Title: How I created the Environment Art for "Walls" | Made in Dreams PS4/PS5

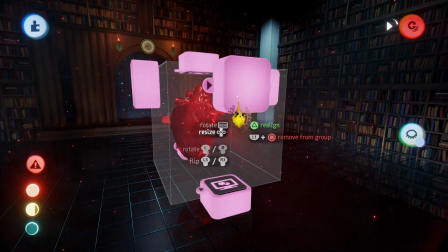985s
And for the rest of it, you can already see the box is made with text displayers, which probably a lot of you already guessed.
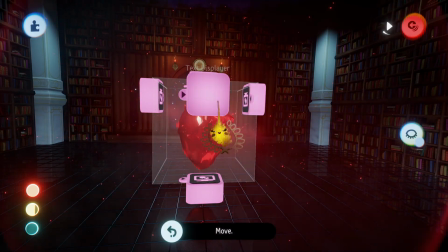993s
This would not look as good with, you know, just paint with flags,
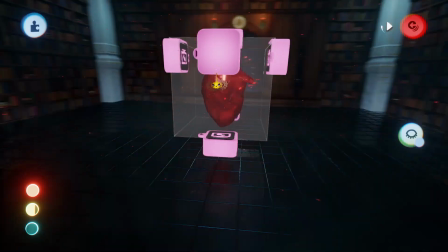998s
because the flags don't have completely clean edges and you would see a bit of noise in it, just like with the ground.
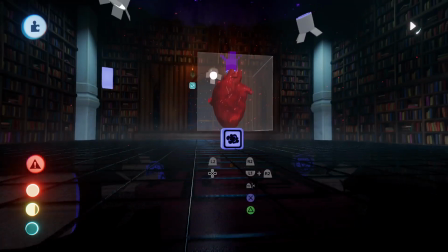1007s
And then the rest is, I guess, lighting.
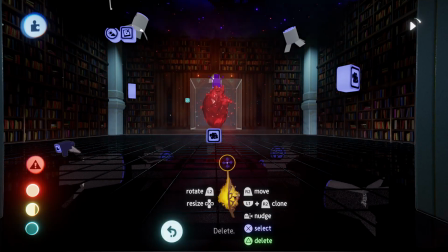1011s
Here I also used some fog for the room, which is a nice little detail to the atmosphere thing.
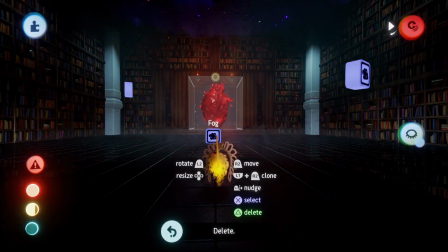1018s
We have one fog for the floor,
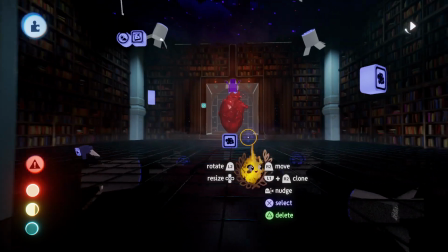1021s
and to just like rounding the whole room a little bit up, giving it this atmospheric, mysterious atmosphere here.
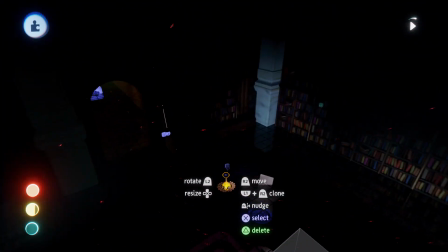1030s
And I also, which is quite important, highlighted the room a lot with spotlights.
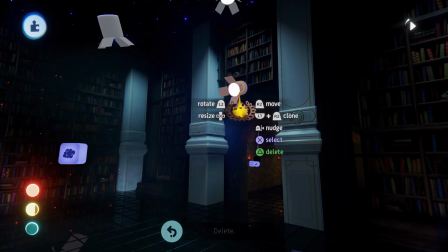1035s
Otherwise, it would have been quite dark. We also have spotlights directing completely to the heart.
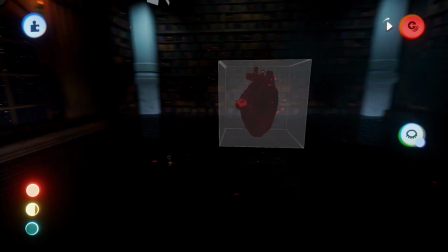1043s
Without them, the heart would look quite dark and not shiny at all.
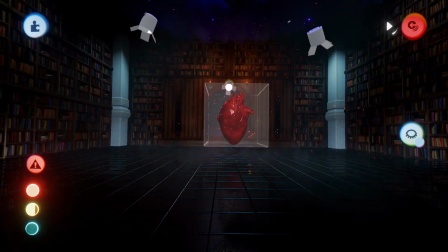1049s
So this is actually quite important. Those two spotlights are very important because they also give a bit of the perfect reflection to the ground that we need.
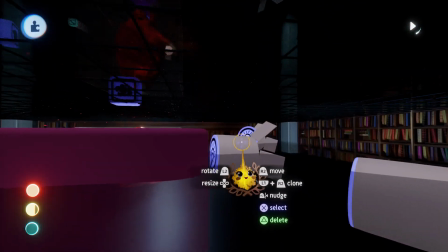1059s
And I also highlighted the actual
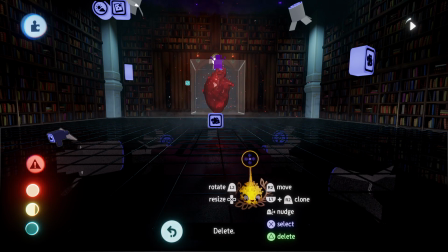1065s
reflections, because otherwise it would have also been quite dark, and I just tried to highlight everything in the perfect way.
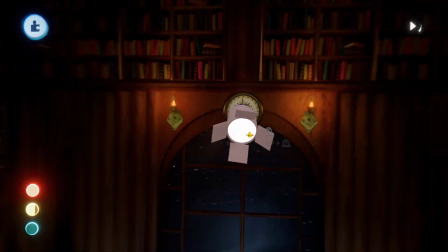1073s
On top of the window here, we also have these torches again, which is also a nice little addition, I think.
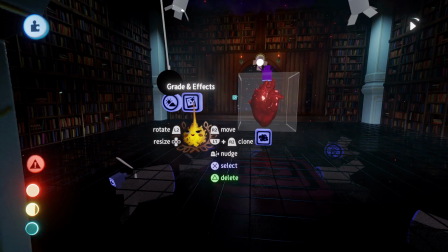1082s
Now, this also, obviously the gradient effect also is always very important.
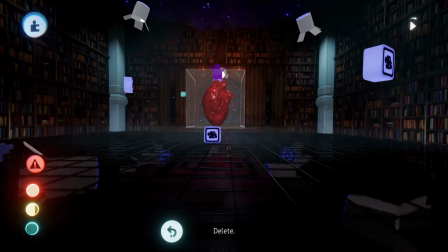1087s
As you can see, it definitely adds so much to it. And the sky as well.
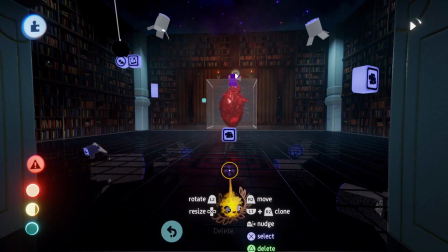1094s
The sky is completely dark, obviously. And yeah.
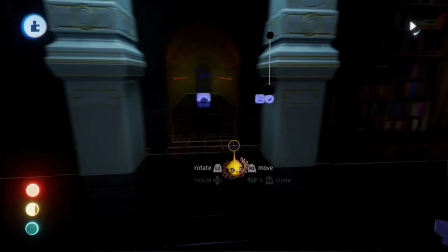1100s
Now, I guess the last thing here, if I didn't miss anything, is the ceiling, the universe ceiling.
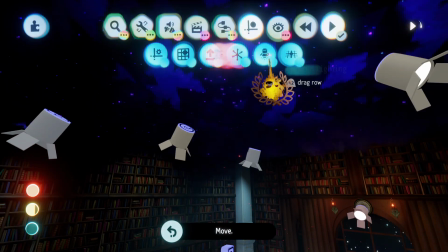1106s
So how did I do that? Let's put the spotlight on for this one.
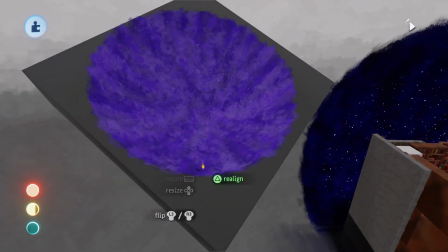1113s
So what we have here, you can see it.
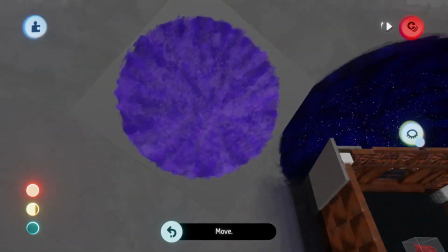1119s
I made a shape like this to draw on it, and what it is here is I pretty much
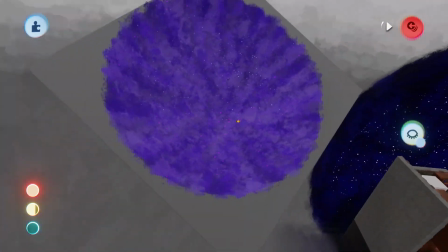1127s
drew all over this with surface snap activated, added some particles, and it also features a bit of smoke,
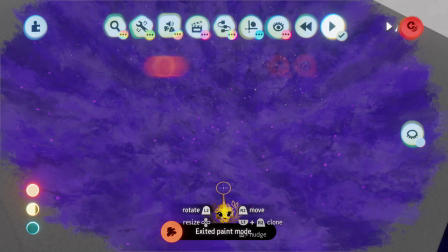1134s
fog, and features, you know, high impasto animated settings here.
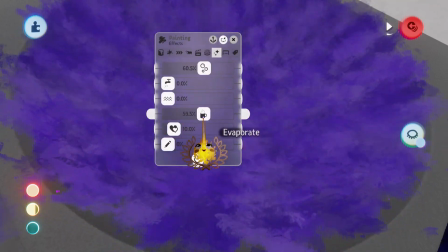1140s
You can see how it's all animated with these,
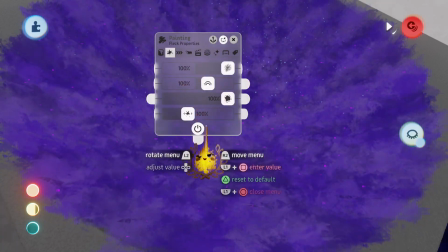1145s
and features quite high looseness, impasto, the splash flag.
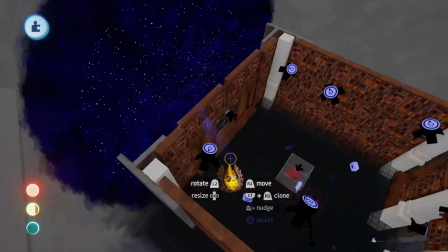1151s
And here you can also see how I use the same thing pretty much to put the stars outside of the window and the universe.
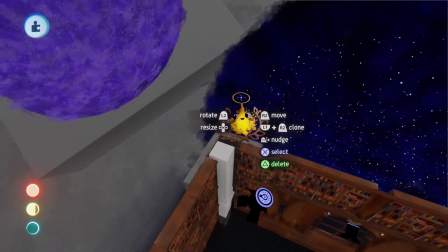1159s
And this natural, like, rounded shape definitely adds up to it, which makes it look all even cooler.
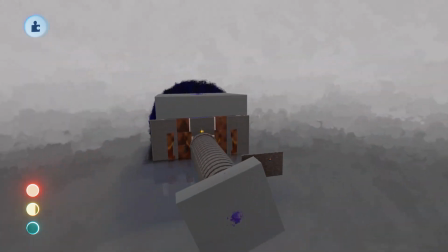1167s
And yeah, from the outside this scene looks so messy,
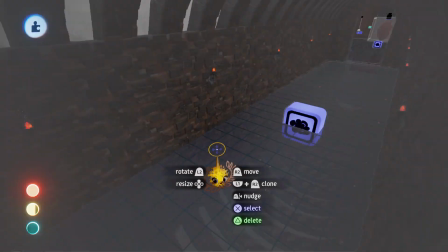1173s
but this is the thing, you always need to focus on the camera point, camera view,
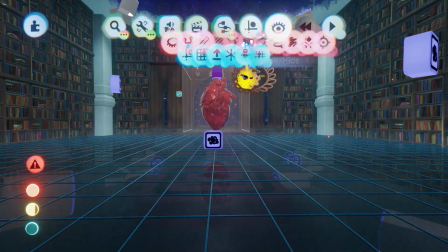1178s
and from that at least it looks pretty cool, I think.
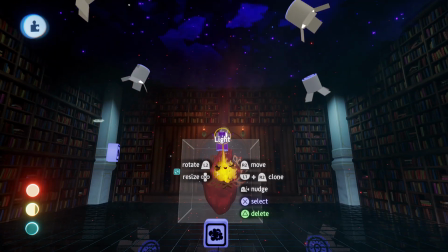1183s
Oh yeah, and I also almost forgot about that, added this light here for the ceiling with a light image here,
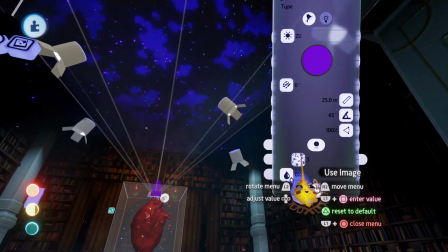1193s
which is definitely pretty cool. Could also use other ones, they all look very interesting. I just love spotlights and their images, so cool. So many cool things to do with that.
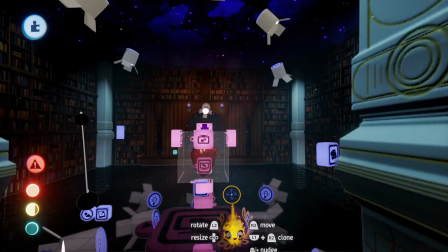1207s
And yeah, that's pretty much it for this scene, I think.
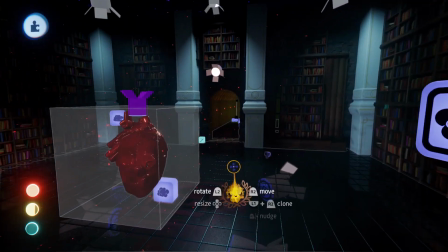1215s
I think I've shown you most things now and how this actually worked. After all, I think it's a very cool and interesting scene.
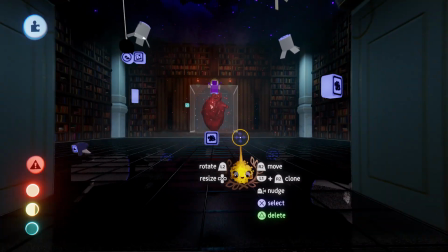1224s
I loved doing the task and, you know, the challenge, and the boys were also insanely happy with the visuals.
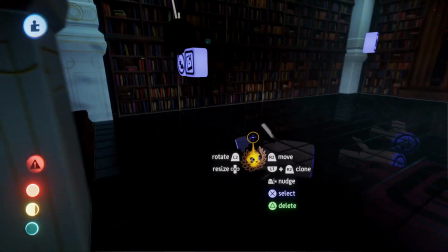1230s
Oh yeah, about the camera work, almost forgot about the camera work. So we have a camera here.
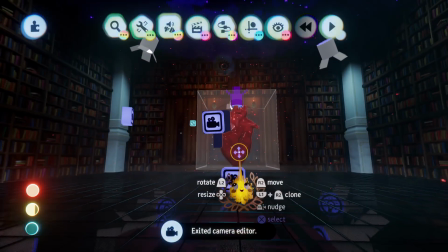1235s
For the camera, you can straight away see once I switch into the camera, the view changes a little bit.
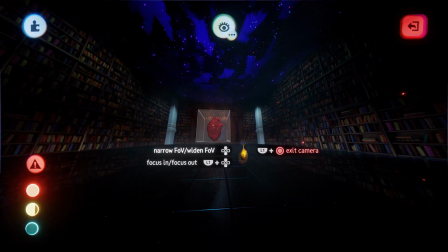1239s
The whole room looks bigger and, you know, wider.
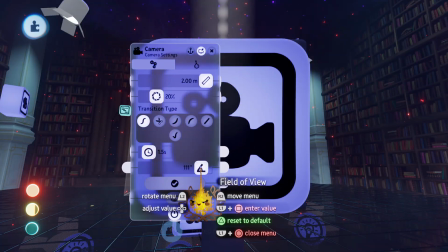1244s
This is because I put a natural field of view into the camera, and a little bit of a focus as well.
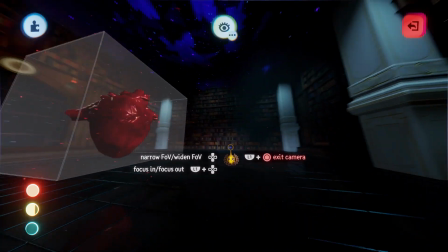1252s
And yeah, this just definitely adds up to it, I think. I also added some visual effects to it.
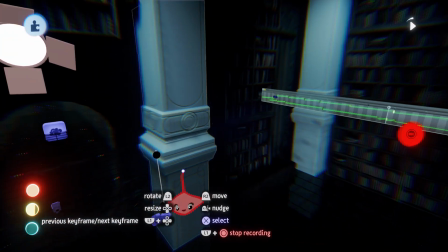1264s
Let's see. Yeah, here you can see this is right before we come into this room.
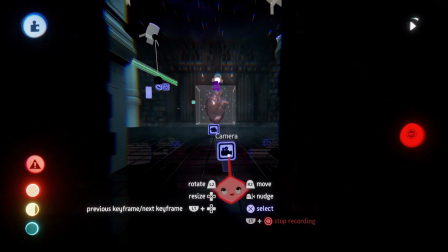1271s
The camera is standing here, and in the next view it turns, you know, back again.
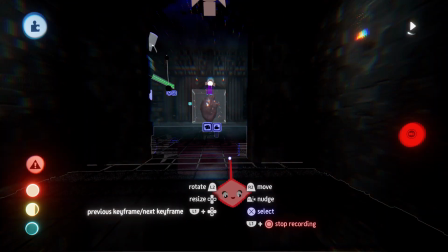1276s
This is how I added a little bit to the visual effects using Dreams as well.
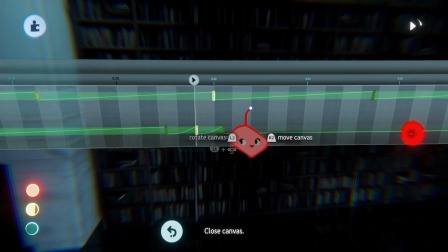1281s
This is mainly for the drop. Here you can also see the camera path.
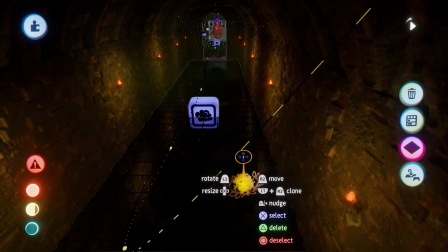1289s
As you can see, we start off from here. This is the first keyframe point, and then, you know, those are all the keyframe points.
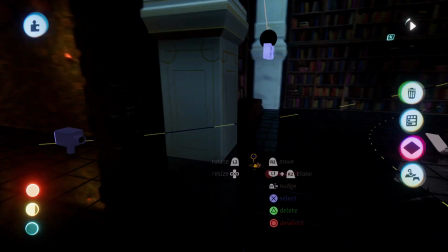1297s
It looks like a roller coaster almost, and that's kind of what it is. And then you need to look that it's actually smoothed out and all that stuff.
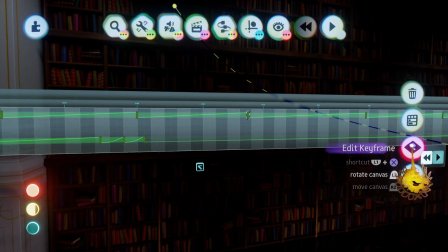1307s
It's not an easy task. Takes a while, and if you want to know how to make smooth camera paths,
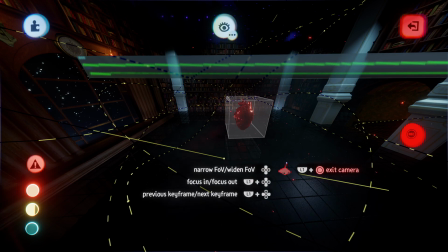1315s
I actually made a tutorial for camera shots, cutscenes, and how to use a camera in general.
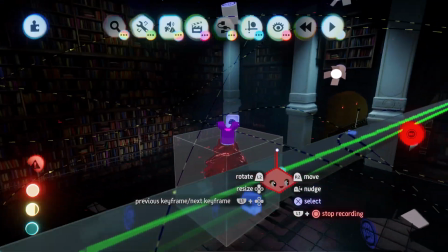1322s
It's one of my best tutorials. I will link it for you at the top so you can check that out as well. But yeah, as you can see, bunch of work here.
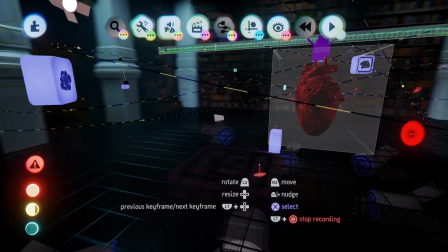1331s
The main focus of the camera path was having the heart in the middle, obviously, and I actually specifically
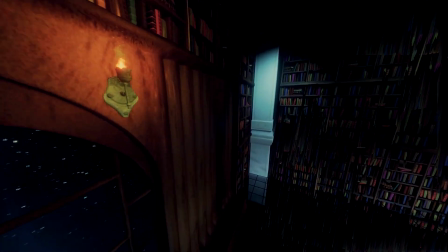1340s
turned the camera away from the heart when there was no singing in the song, just to add a little bit of detail to it.
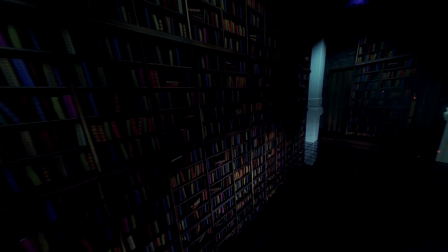1347s
And while doing all of this,
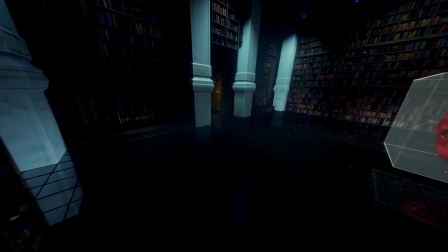1350s
I also had to sync the camera to the actual song, and I couldn't import it in Dream.
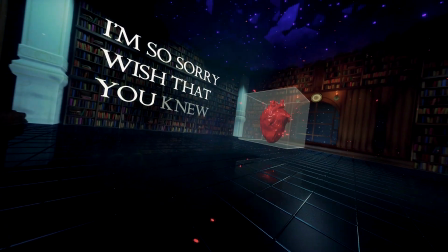1357s
So what I did is, like, literally I would have the song on my PC,
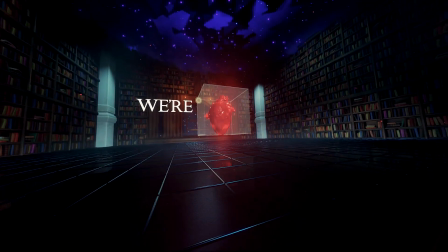1361s
I would start my dolly shot on my PlayStation, and I try to play it at the same time.
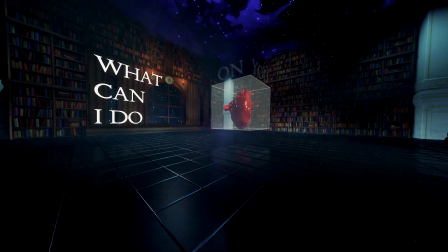1367s
And I probably played it thousands of times. Yeah, a bunch of work.
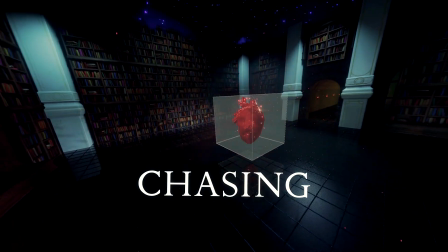1372s
But I think the outcome is pretty damn cool.
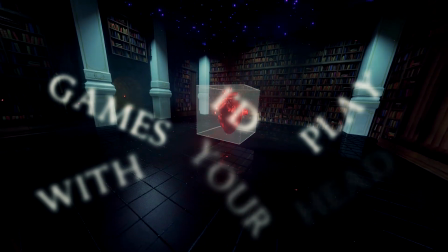1376s
And yeah, I think that's it for this behind the scenes.
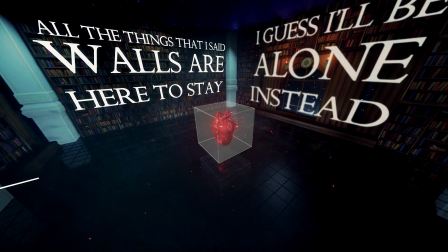1384s
Came out quite long,
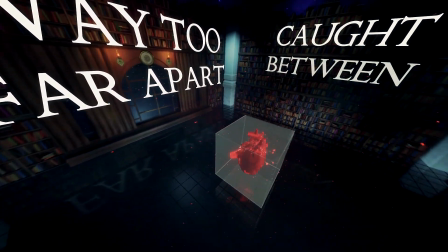1386s
but yeah, I think it's pretty cool for you guys to have a look behind the scenes, to hear about my vision and how I created some of the things.
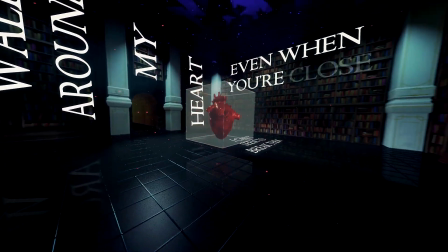1395s
Hopefully some of you were also able to learn a little bit from it.
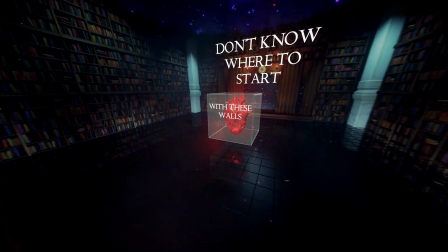1399s
And yeah, if you enjoyed this video, please give it a like, some feedback, and share it with others.
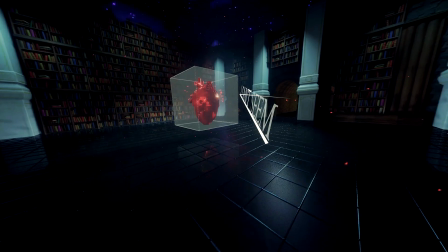1405s
Also, don't forget to subscribe to the channel and ring that bell to not miss out on future videos like inspiring art, helpful tutorials, and amazing community highlights.
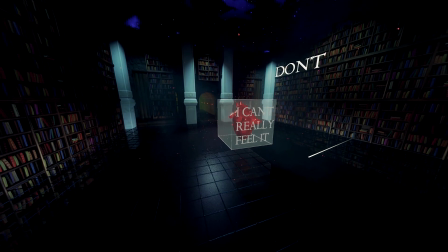1413s
I will see you in the next video.